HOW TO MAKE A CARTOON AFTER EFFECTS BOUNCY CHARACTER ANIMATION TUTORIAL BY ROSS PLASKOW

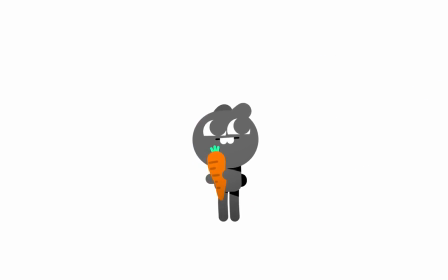Hello, this is Ross Plaskow and welcome to my brand new tutorial about character animation in After Effects. First of all, I'm going to explain the techniques and then we're going to apply those techniques to a full character.
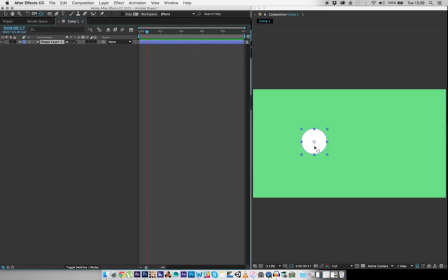Okay, here is our character and we want this character to move from here to here. What do? We press P, set a keyframe, move along a few frames and move the character over there.
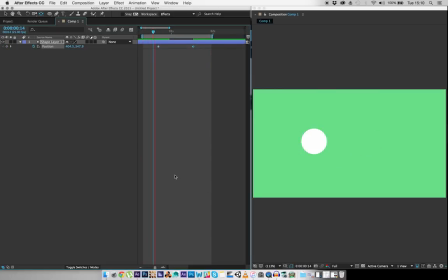Press N, press B and press play. Wow, look at that animation. That is sterling work. So what do we do to improve it?
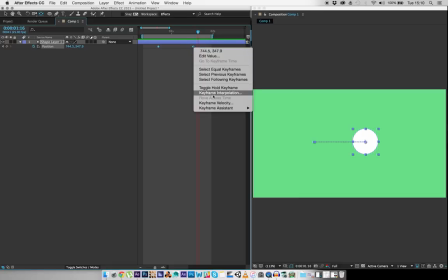Well, the first thing we can do is highlight both the keyframes, right-click, Keyframe Assistant, and click Easy Ease, and that should make it look a lot more smooth.
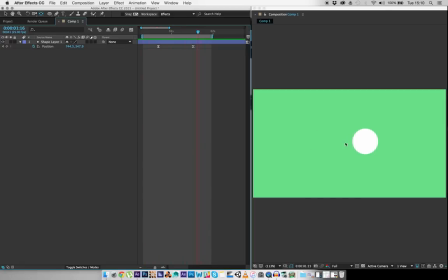Notice how it accelerates, gets to its top speed in the middle, and then slows down at the end. Some people would be happy with this, but there are a few other methods that can make your animation look even better. For instance, we're going to move 4 frames back, 1, 2, 3, 4, set a keyframe,
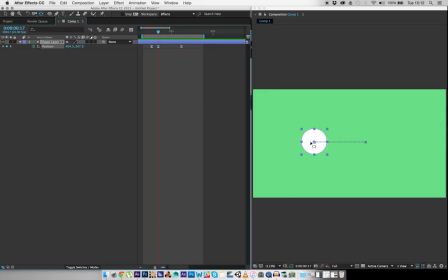and we're going to make this keyframe pull to the left in the opposite direction of where it is about to go. Then we're going to go over here and go forward 4 frames, 1, 2, 3, 4, set a keyframe, and we're going to make this keyframe go too far, move it to the right.
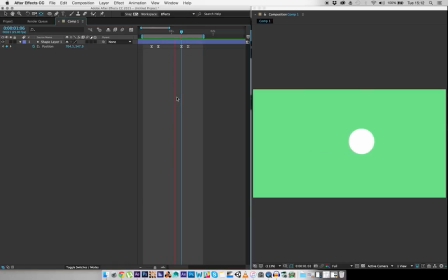That looks a lot better. So this method can be applied to every single part of your character. And trust me, there is a big difference between a character animated like this and a character animated like this.
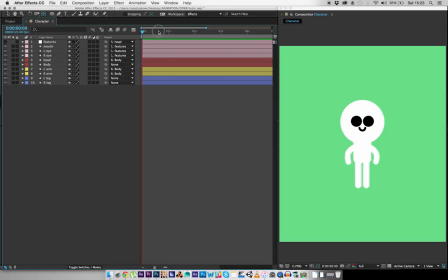Let's do it! Let's begin the animation. So let's go forward to about 1 second and set a few keyframes. For the head, we're going to need to set the position and rotation keyframes, P and R. Then body, P and R.
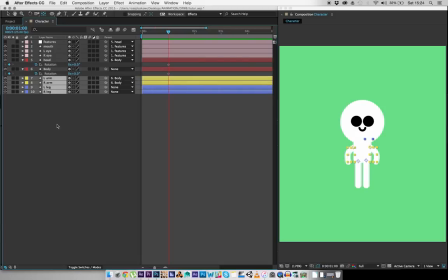Then the arms and legs, highlight them and double-click U, and then we're going to do the path
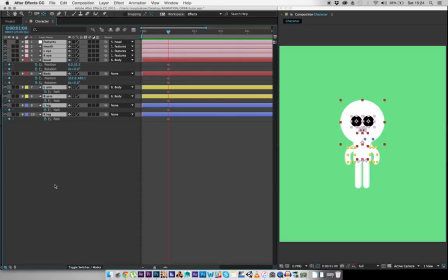keyframes. You have to do them one at a time. Highlight all, click U. Then for the arms, we're going to do rotation, hit R. And then for the features, just P for position. So let's move forward about 4 frames and make another pose. 1, 2, 3, 4. Draw another line of keyframes, and let's make him point over to the right or something.
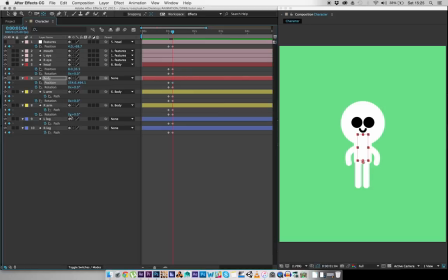I don't know. See what I feel like. Just rotate the body down, rotate the head down as well, because he's looking down at what he's pointing at. Move the features so that his head looks like it's turning.
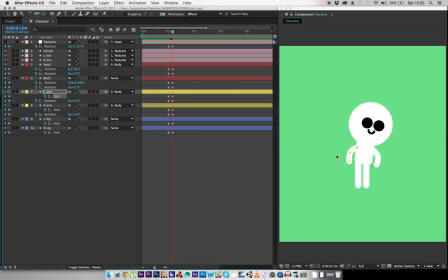Then maybe bend his left arm up to counterbalance his weight. I find when you animate something, it's best to animate everything. Even if someone's leaning forward,
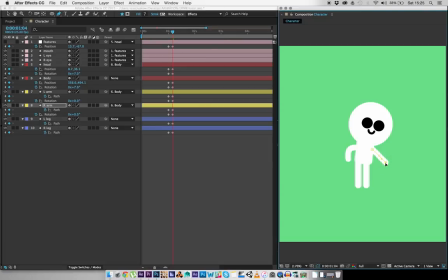you shouldn't just lean the hips forward, you should move everything, including the arms and the legs. Of course, if he moves down, you have to change the top position of the legs and then make his legs bend a little bit.
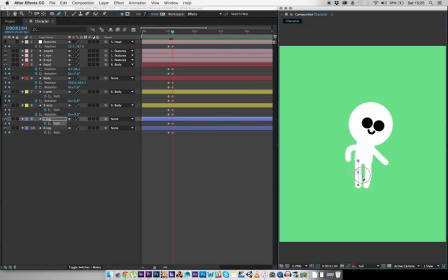Let's see how this looks.
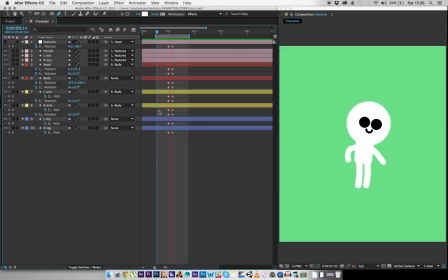Okay, as you can see, it is pretty shit. So what happens if we keep on working on it in the exact same way that we kept on working on the ball? So let's first of all Easy Ease, F9. Looks a little bit better.
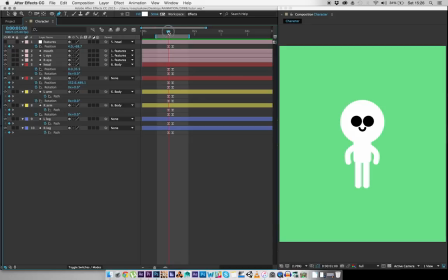Now we're going to do some anticipation and bounce. For instance, move 4 frames back on the body, 1, 2, 3, 4.
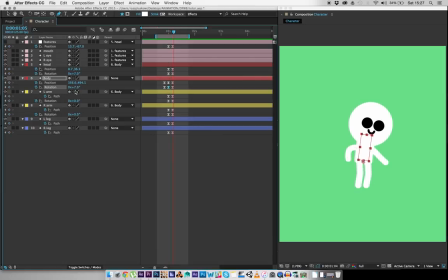And then take this rotation, and because it's going to be rotating forwards to 7, we're going to rotate it back 1.